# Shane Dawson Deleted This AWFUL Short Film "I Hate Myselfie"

I'm too nervous to go by myself, but my ultimate goal is to ask Tiffany to dance with me. And that's like one of the lesbians or whatever. And she like has a girl crush. Then all of this would have felt a little more earned when she's like, I gotta go with them. Cause then it's like, okay, I'm gonna support my friend while she finds her lesbian friends. Anyway, Shane goes and makes friends with the chocolate fountain. That's a lot of exposed arm hair creeping towards that chocolate, making me nervous. I don't want to see any more chocolate fountains post-pandemic, okay? Just like I don't want to see any more Christmas lights in the background of these damn shots. They threw up Christmas lights all over the place because it gives you a little bit of a bouquet soft focus effect when it's in the background And it fills a lot of negative space because they're in some studio here. I don't like it I just don't like it. And if you like it, I think you're lame too. And now we have to battle.
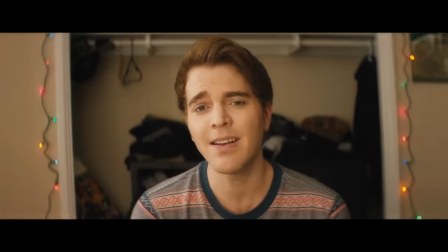1041s I felt a tap on my shoulder from my teacher, Mrs. Smith, and to say she was slightly intoxicated would be an understatement what are you doing over here at this point i think we're all just waiting for something interesting to happen in this movie now that it's two-thirds over also if this
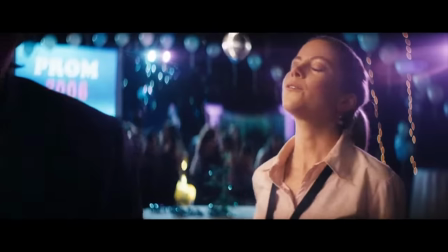1054s
woman is supposed to be drunk she's playing it way too small because right now she's just reading as another sag eligible actress who had no better offers for that day like her hair should be big and messed up she should be stumbling when she comes over she just has her hair pulled back in that simple we didn't hire anyone for hair ponytail also they had to awkwardly find coverage to make room for his voiceover introduction of the character.
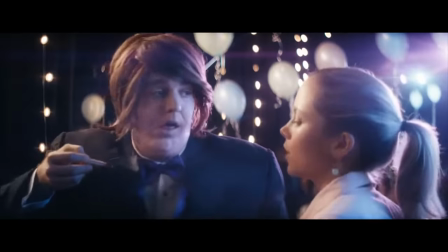1075s
She goes what are you doing over here? And then silent pause while he says that's my teacher Mrs. Smith.
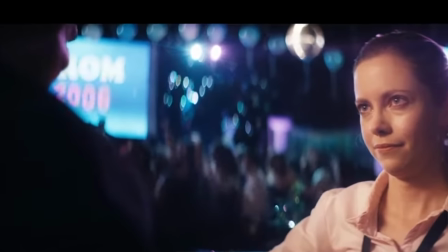1081s
But they clearly didn't plan for that voiceover because you can see Shane's mouth moving during that voiceover so it's like a reaction shot from later in the scene that they just moved over here. Your voiceover is not good or helpful and also you didn't even plan to shoot it. What kind of half-assery is this?
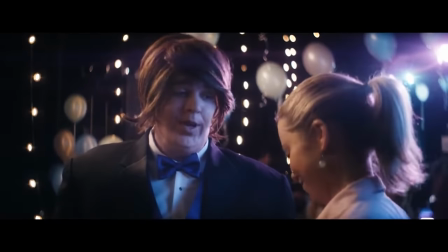1095s
Anyway I think the movie is now supposed to be about how his teacher believed in him and like changed his life on this night in this crazy unconventional way.
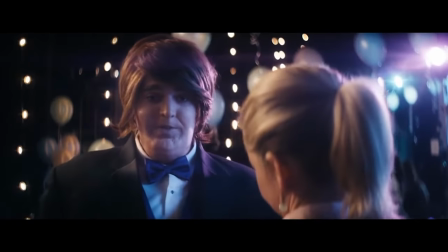1103s So what happened to your date? Typical stuff, she left me for a bunch of lesbians. That's so sad, it's almost hilarious.
I think at best we're about three script revisions from Hilarious. And I don't mean rewrites from Shane, okay? I want this done by someone who actually understands three-act structure and doesn't hate themselves.
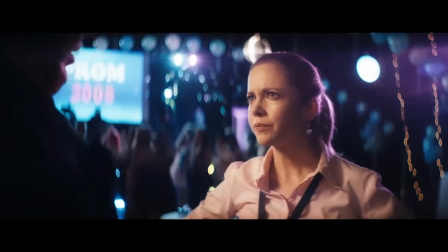1118s It's so funny that I have to keep shoving nutter butters down my throat to keep the laughs from coming out.
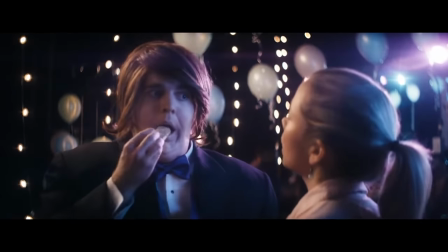1124s Uh-oh, here comes another one.
Uncontrollable laughter? Can't relate. Also, I don't think those are laughs you're suppressing, Shane. I think it's more unfunny dialogue because you're focusing too heavily on the wrong part of joke writing.
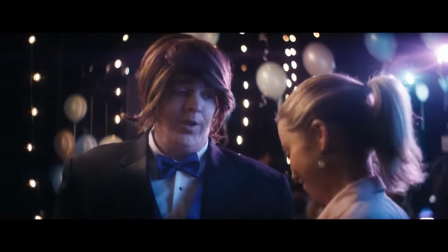1135s
All of this comedy has more painful buildup than my calcified liver, and it always ends with an unfunny exchange that fails to escalate the humor, like it's trying to.
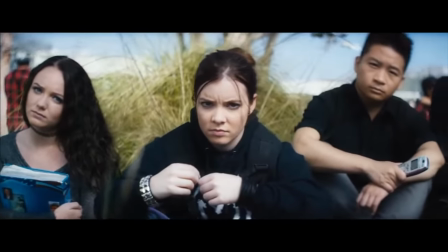1143s
I'll write a joke that could have been in this movie. Pretend that I'm one of the random losers that's sitting at the tree.
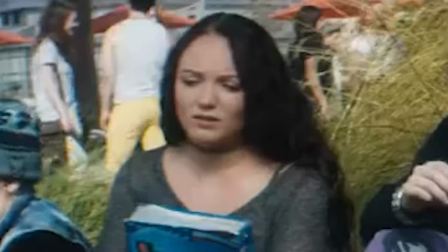1148s
And they were like, even she has a date to the prom. This girl is like, I'm going to the prom with Jeremy. You mean the guy with hairy nipples who smells like s***? Yeah, they say one day his nipple hair will touch the ground.
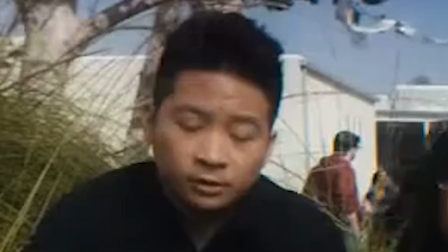1158s
Well, then you'll have something in common and then some third person will be like my grandma's nipples touch the ground too Like it's just the worst thing that wasn't funny. That was just a bunch of shit and then everyone makes one of these faces Like I'm gonna smack you let's take this most recent joke and workshop it Why don't we it's so
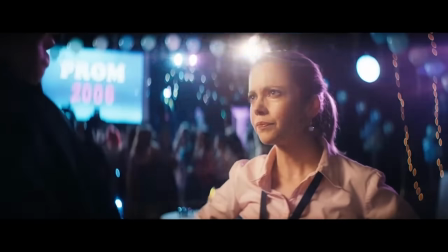1177s
funny that I have to keep shoving nutter butters down my throat to keep the laughs from coming out Oh, here comes another one This could have been like, oh, you know, the typical, she dumped me for a bunch of lesbians.
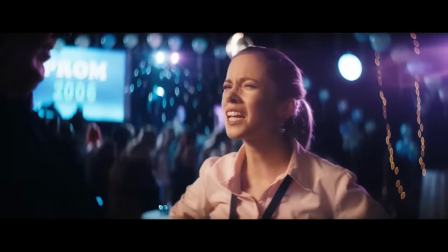1189s
And then the teacher is like trying not to laugh or she could bet she's drunk. So she's like, oh, I'm so sorry, but it's so sad that you almost have to laugh.
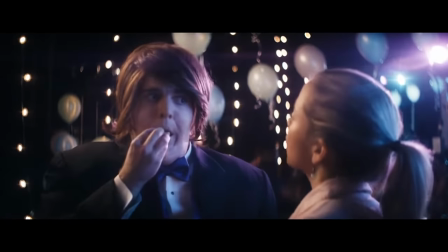1196s
And then Shane's like, yeah, that's actually why I'm shoving Nutter Butters down my throat. I'm trying to stop myself from sobbing with laughter. Then it's like the same joke basically, but not told in a way that's not funny. Like you just make it sound like natural dialogue.
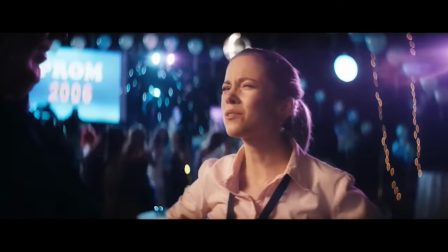1208s
You make it sound like you're actually a clever person and not just the least funny human on the planet whose teachers felt bad for you. And I feel bad for you now, too, because this is embarrassing. I'm embarrassed for you. I'm embarrassed for you that you did this, baby, baby, baby. I'm just kidding. Power to the filmmakers. Doesn't mean I have to like it.
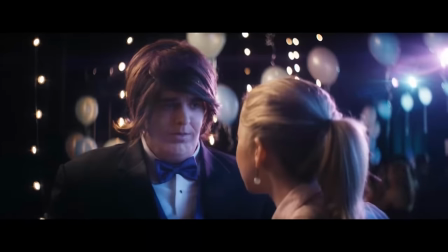1224s
This whole thing just kind of feels like Shane's story is meant to be like, I was such a weirdo that the teachers felt cool enough to talk to me while they were drunk. And even when they were drunk, they thought I was cool and they told me what was up. None of it matters.
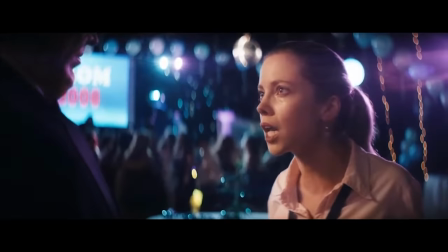1236s When you go to college, you're a loser nobody, no matter how cool you were in high school.